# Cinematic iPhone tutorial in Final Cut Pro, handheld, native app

Welcome, friends. Episode 14, Dan John playing music. Today we're out in West Ottawa, out in the fields and out in the outback. It's cold. It's about minus 15 Celsius, but we're trying to get some nice cinematic footage today. So we're shooting everything outside. Everything's in the iPhone 11 Pro. Shooting 4K 60 frames per second in case we want to slow down in post, and everything is in the native app, okay, the iPhone app. No external apps used today. Okay, so I think the trick with all this is getting a ton of footage, tons of shots, as many different shots as you can, close-ups using all the lenses, all three forward-facing lenses or front-facing lenses from the iPhone 11 Pro, and then we're going to do some custom music, put it all together, can see what we got, and we'll check it out from there. Enjoy.
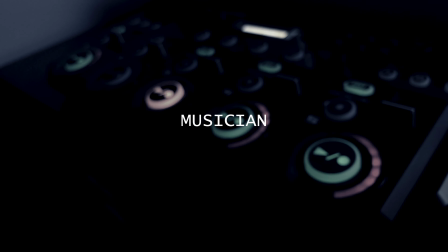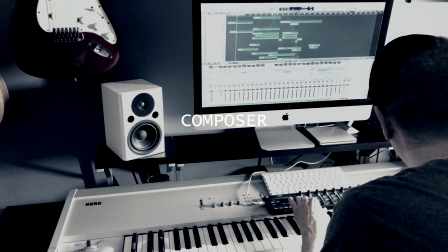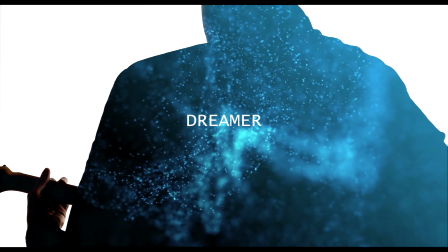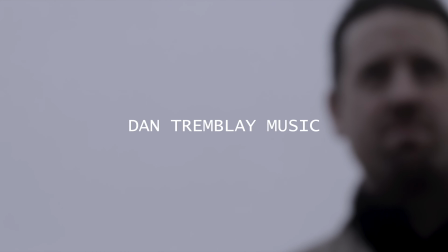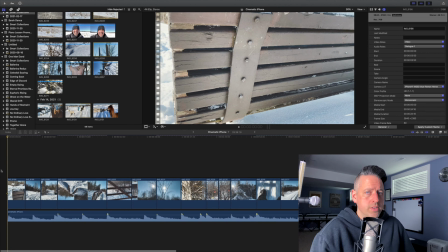(1:28)
Alright friends, real quick walk through this cinematic iPhone project. I'm just going to go through a few shots and talk real quick. The trick is to get a whole bunch of different shots. I use all three focal lengths on the iPhone Pro.
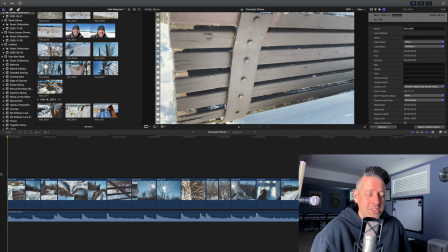(1:45)
I know a lot of people say don't use the telephoto lens, but I'm going to show you that you can still get some pretty good stuff.
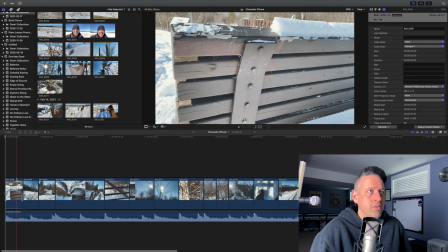(1:50)
So I'm going to start with a reveal shot to kind of establish what's going on here.
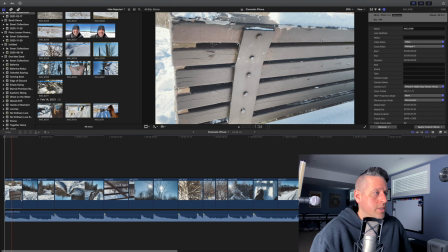(1:59)
So just a real nice reveal. This is all handheld, no gimbal was used. Okay, and then just kind of a real nice wide shot.
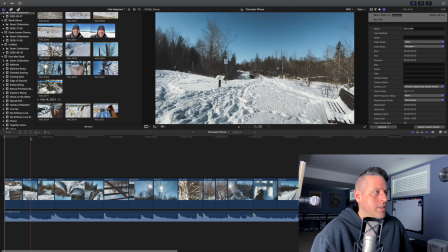(2:07)
Okay, that shot to me looks kind of like it really kind of sets the scene. Okay, and the other thing I want to talk about is the LUT that I used, which was Roman Hense, Hense. The guy's just a phenomenal videographer. His stuff is amazing. He shoots iPhone stuff.
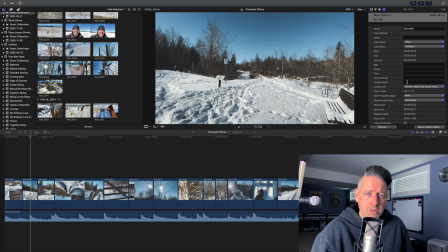(2:25)
He shoots Blackmagic Pocket Cinema camera. This is how I learn. I learn from these kind of people. I'm a musician first, and this is how I learned how to become a better filmmaker, is I study these people, I ask them questions. So this is with the LUT, and let's show you what it's like without the LUT.
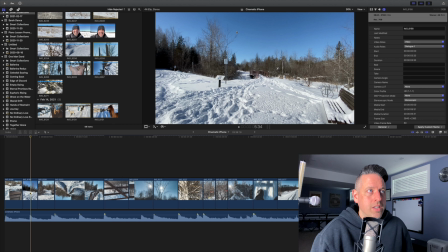(2:45)
Okay, so as you can see, it's very much kind of a more contrasty image. A lot of sharpening. I think that's a digital sharpening that goes on with the software within the iPhone Pro,
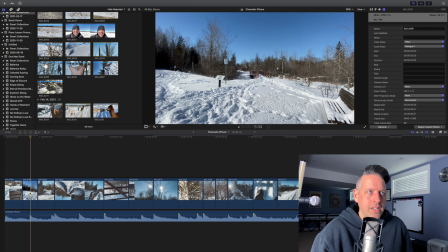(2:58)
which is great for certain things, but maybe not cinematic. Okay, I locked my exposure for every shot. So before you hit record, you tap and hold and lock your exposure before every clip. Very important, because I use the native iPhone app. Okay, so it was all recorded native iPhone app.
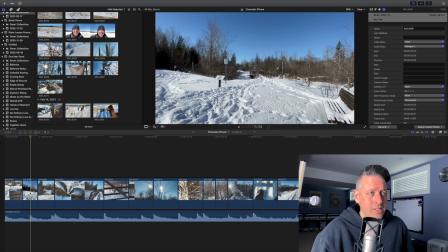(3:18)
And no other color grading, no gimbal was used, all handheld. I might have stabilized a couple of shots within Final Cut Pro, and I slowed some stuff down because I shot it in 60 frames per second, so I had a little bit more options.
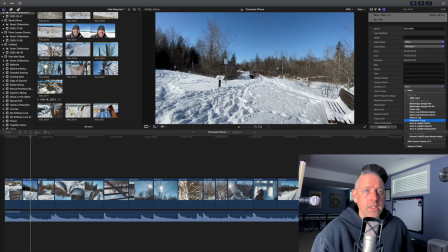(3:35)
Okay, so anyway, let's go back and let's turn that LUT on now. Okay, beautiful. Now you have, to me, a cinematic look. You have a much flatter image. It's taken all of that sharpening out. It's just got this beautiful vintage look to it.
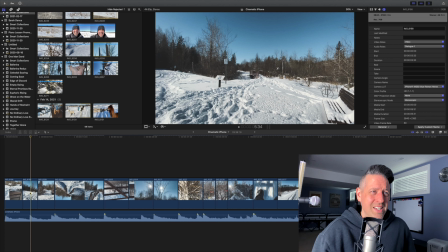(3:50)
This LUT is awesome. It costs like next to nothing. I think it was like $10 for 3 LUTs. Cannot recommend. These were made specifically for iPhone and work like a charm.
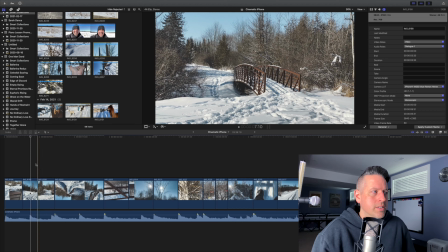(4:01)
This next shot, let's see, this one here is a spin shot.